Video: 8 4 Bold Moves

Welcome back. It's good to see you again. So we're almost done with the course and you've been rocking it so far. You're learning how to compose shots, utilizing your knowledge of cinematography and design. Now it's time to make those frames move. So we're going to be playing around with animating cameras like we're digital movie makers. We're going to get to grips with some basic camera moves and when to use them. Then we're going to jump into Cinema 4D where I'll show you how to get those cameras guided nice and smooth. And for the grand finale, we're going to use all of these new tricks to make a snazzy 20-second promo animation for a product.
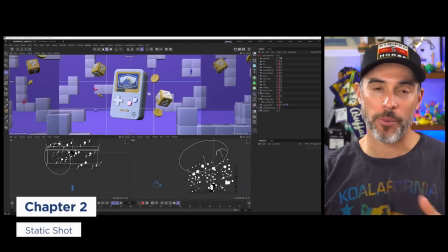Let's do this. All right, so how about we dive into all of these different types of camera moves?
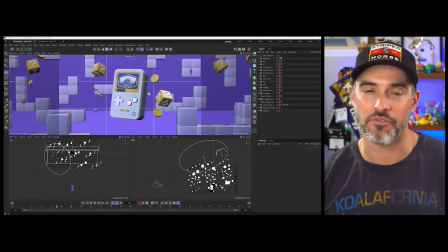I got a Cinema 4D project here with all of the different types of the most common camera moves in it. And we'll just kind of dive in and see how the world of cinematography again collides into the world of 3D in the digital space with something like camera moves. So first up, first type of camera move isn't really a move at all. It's just the stationary camera move. And basically, it's a move with no camera movement at all. And what it allows you to do is have an object or the subject, say if you have a character animation like that. If in film, it would be an actor having a really good performance. And you want that performance, whether it's an object, an animated character, or in real life, an actor, to shine. So that's where you don't have any distraction. The camera's just fixed, stationary, and you have the object or the character do its thing. So it's really great for that kind of, in that type of situation. So next up, I'm just gonna go and I'm gonna look through my camera.
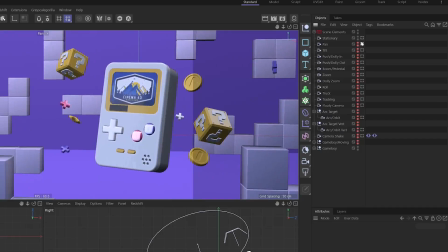So remember, you click on the little viewport to be able to see through all of your different camera views. You can see I have a lot of different cameras in here. And I'm just gonna go and turn this one off from my viewport view and turn this one on.
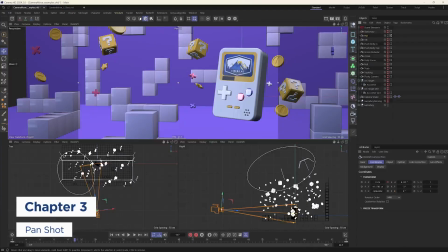So this is a pan. I'm gonna select it and you can see that this is showing up in both of my views here.
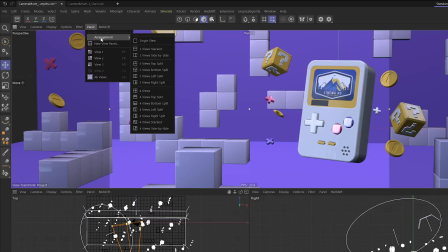So I got my top view and my right view. How I set that up is go into panel arrangement and I just have my 3 views bottom split.
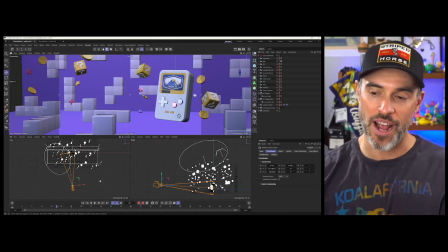And so this is just for demonstration purposes, but if you want to have this type of view, you know how to set that up. This move is called a pan, and I'm sure you've heard the term pan before, not the cooking pan, but it's a term I feel like people use and throw around for literally every type of camera move. Like, hey, that's a pan, and that's a pan, and that's a pan. And it's like, no. Those aren't, all those different camera moves are not pans. This is a pan.
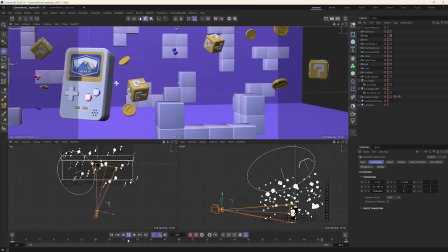And so I'm gonna just hit play here, and you can see what the pan is just rotating
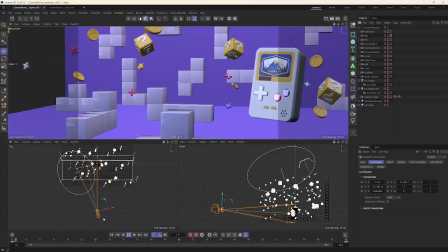horizontally from a fixed point. So you can rotate from left to right and or right to left.
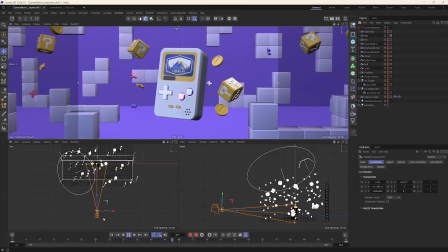And basically what you can do, depending on if it's slow or fast,
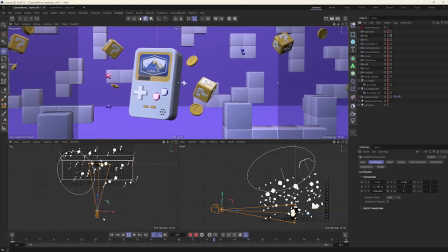is kind of add some tension or add a little bit of fast energy.
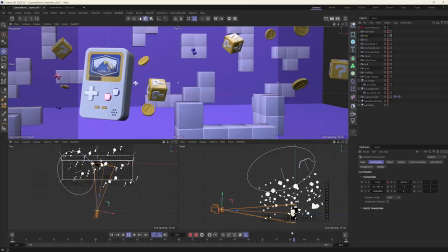So if I'm like a whip pan, this is called a whip pan, where you just kind of whip to the subject like that, like whoopsh.
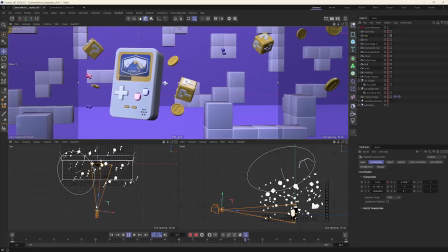And again, this is all from a fixed point.
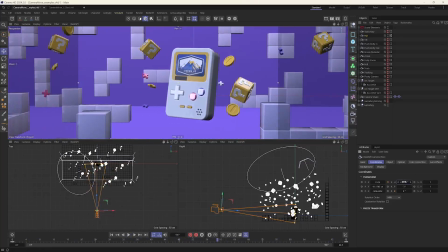You're basically just rotating your camera along the rotation heading here, and that's all a pan is, okay? So it can be used to follow a subject's action or to reveal information.
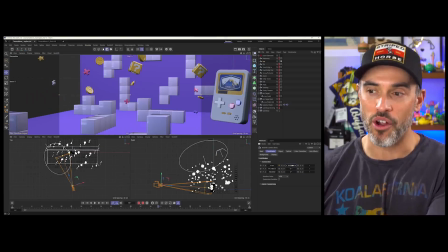So if I had the main subject, which is that Game Boy, off screen, and then I can just kind of pan through here,
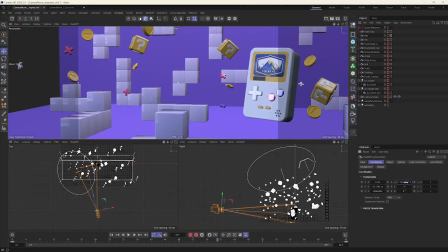you can see I'm revealing the information of this scene, which is really nice. You go from left to right, right to left.
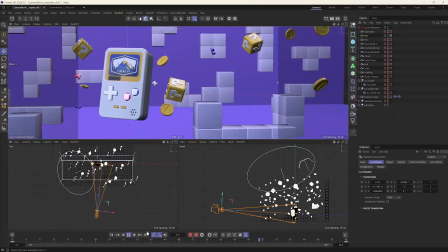And again, that's just a simple animation of just a simple track. Now, one thing I want to point out is that on your end, if you have this set up,
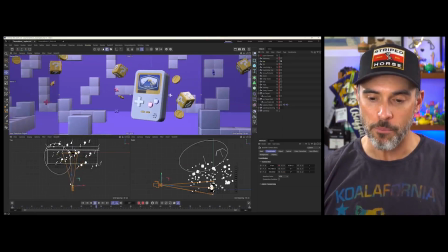you might not be seeing the camera moving in all of your views at the same time. And that's a setting that I actually turned on, again, just for demonstration purposes, for just to show all this stuff off.
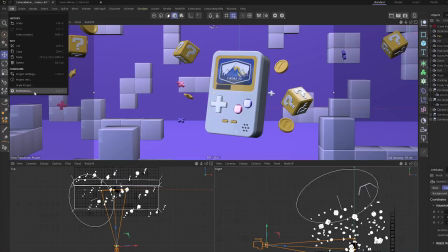But if you wanted to actually turn that on your own scene, what you can do is go to Preferences. Actually, let me keep hitting play here.